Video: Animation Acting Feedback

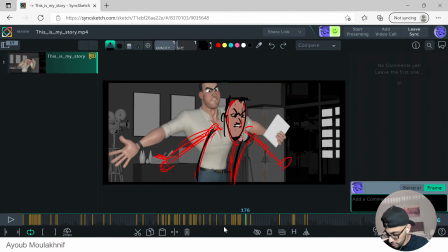32:54 Is like, yeah, we're just trying to get him a little bit closer, maybe, so it's not that big. So it's kind of like we're toning it down a little bit there, or something like that. So we will get this nice arc on the head.
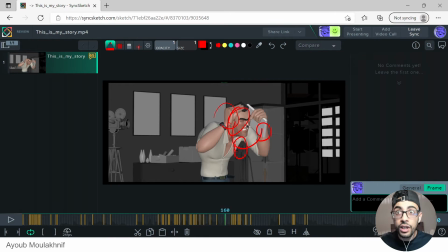33:13 Piss me off, like piss me off, instead of piss me off.
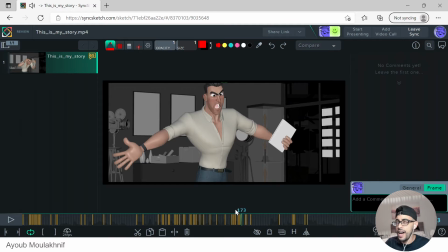33:22 Because like he's like super mad at that person. He's like, you're pissing me off.
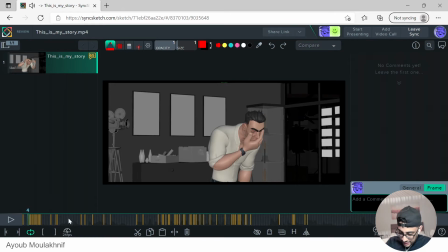33:28 Like, I feel like your character should start further and just get closer and closer and closer and closer
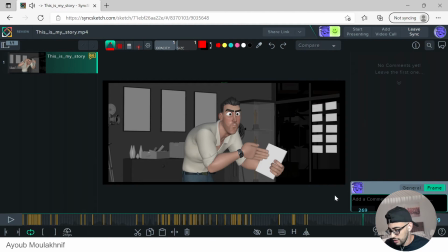33:40 until it gets closer to like, yeah. Well, don't get him too close.
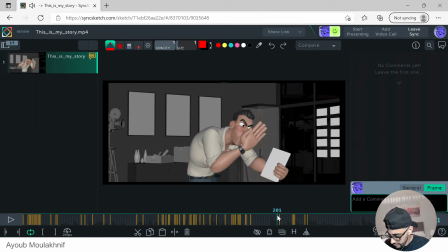33:46 I really like this pose. In terms of appeal, I feel like you're breaking this spine a little bit too much. You're getting into like kind of like Hotel T style, and I'm not sure if you're going after that because your
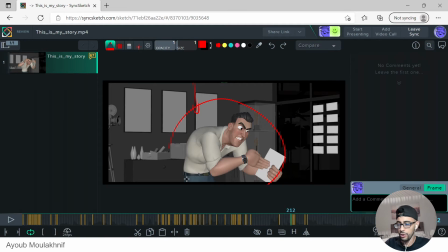34:06 animation is a little bit more on the between, like, not realistic. I wouldn't say realistic, but it's not totally cartoony. Okay, so just be careful with this. It just gets a little bit like he has a hump
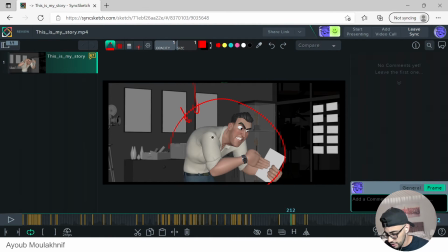34:25 like this, so I'll just tone it down. Yeah, so it just like feels a little bit more relaxed.
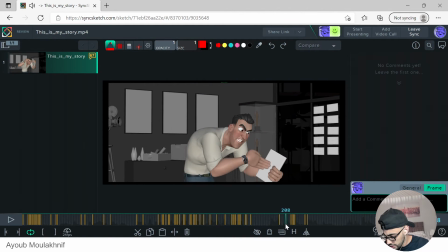34:46 And I'm not sure here what you are you trying to make him look here? Because like this here, this one is looking there. This one is right. But this one is kind of like looking here. So what I would do is like, I know like this is very tricky.
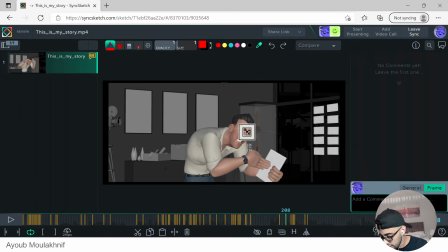35:06 Okay.
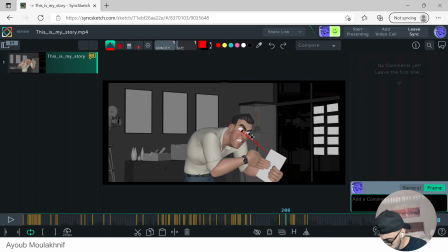35:21 See how like this feels like it's more like he's looking at the paper? So I would do that there. See? This one like just feels a little bit off.
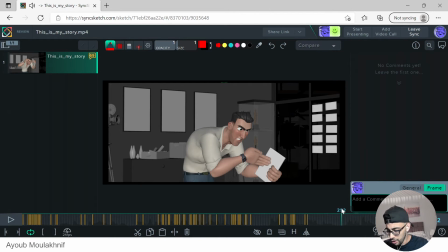35:36 Murder someone.
Yeah, and also like the main thing that like I'm a big fan of like pushed poses. If you like this pose, you can keep it.
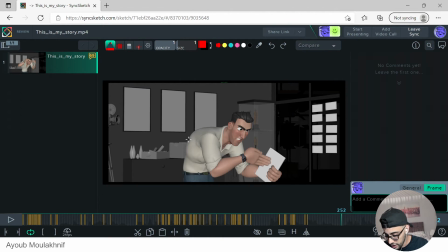35:49 But if you want to make it better, it's like looks like we're getting like a lot of shapes here. And these shapes.
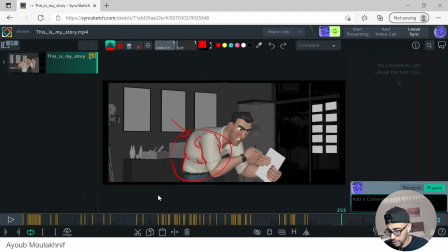36:04 And these shapes are like too complicated and they're not working well. So if you can simplify this to be more like this,
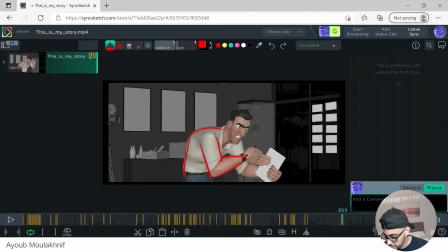something like that, that would work a lot better. But I know like you might need to do some sculpting there to get it to look good.
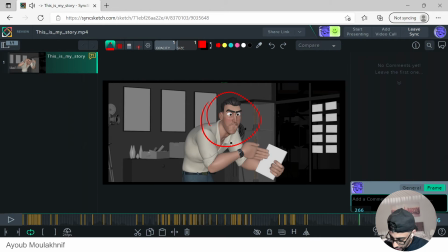36:35 Yeah, dude, I just love what you're doing like with this stuff. Like you're just like isolated, like you're putting like you're working within the pose and you're doing it really good. So this just tells me that your animation, like the quality is really good. It's just about your acting choices.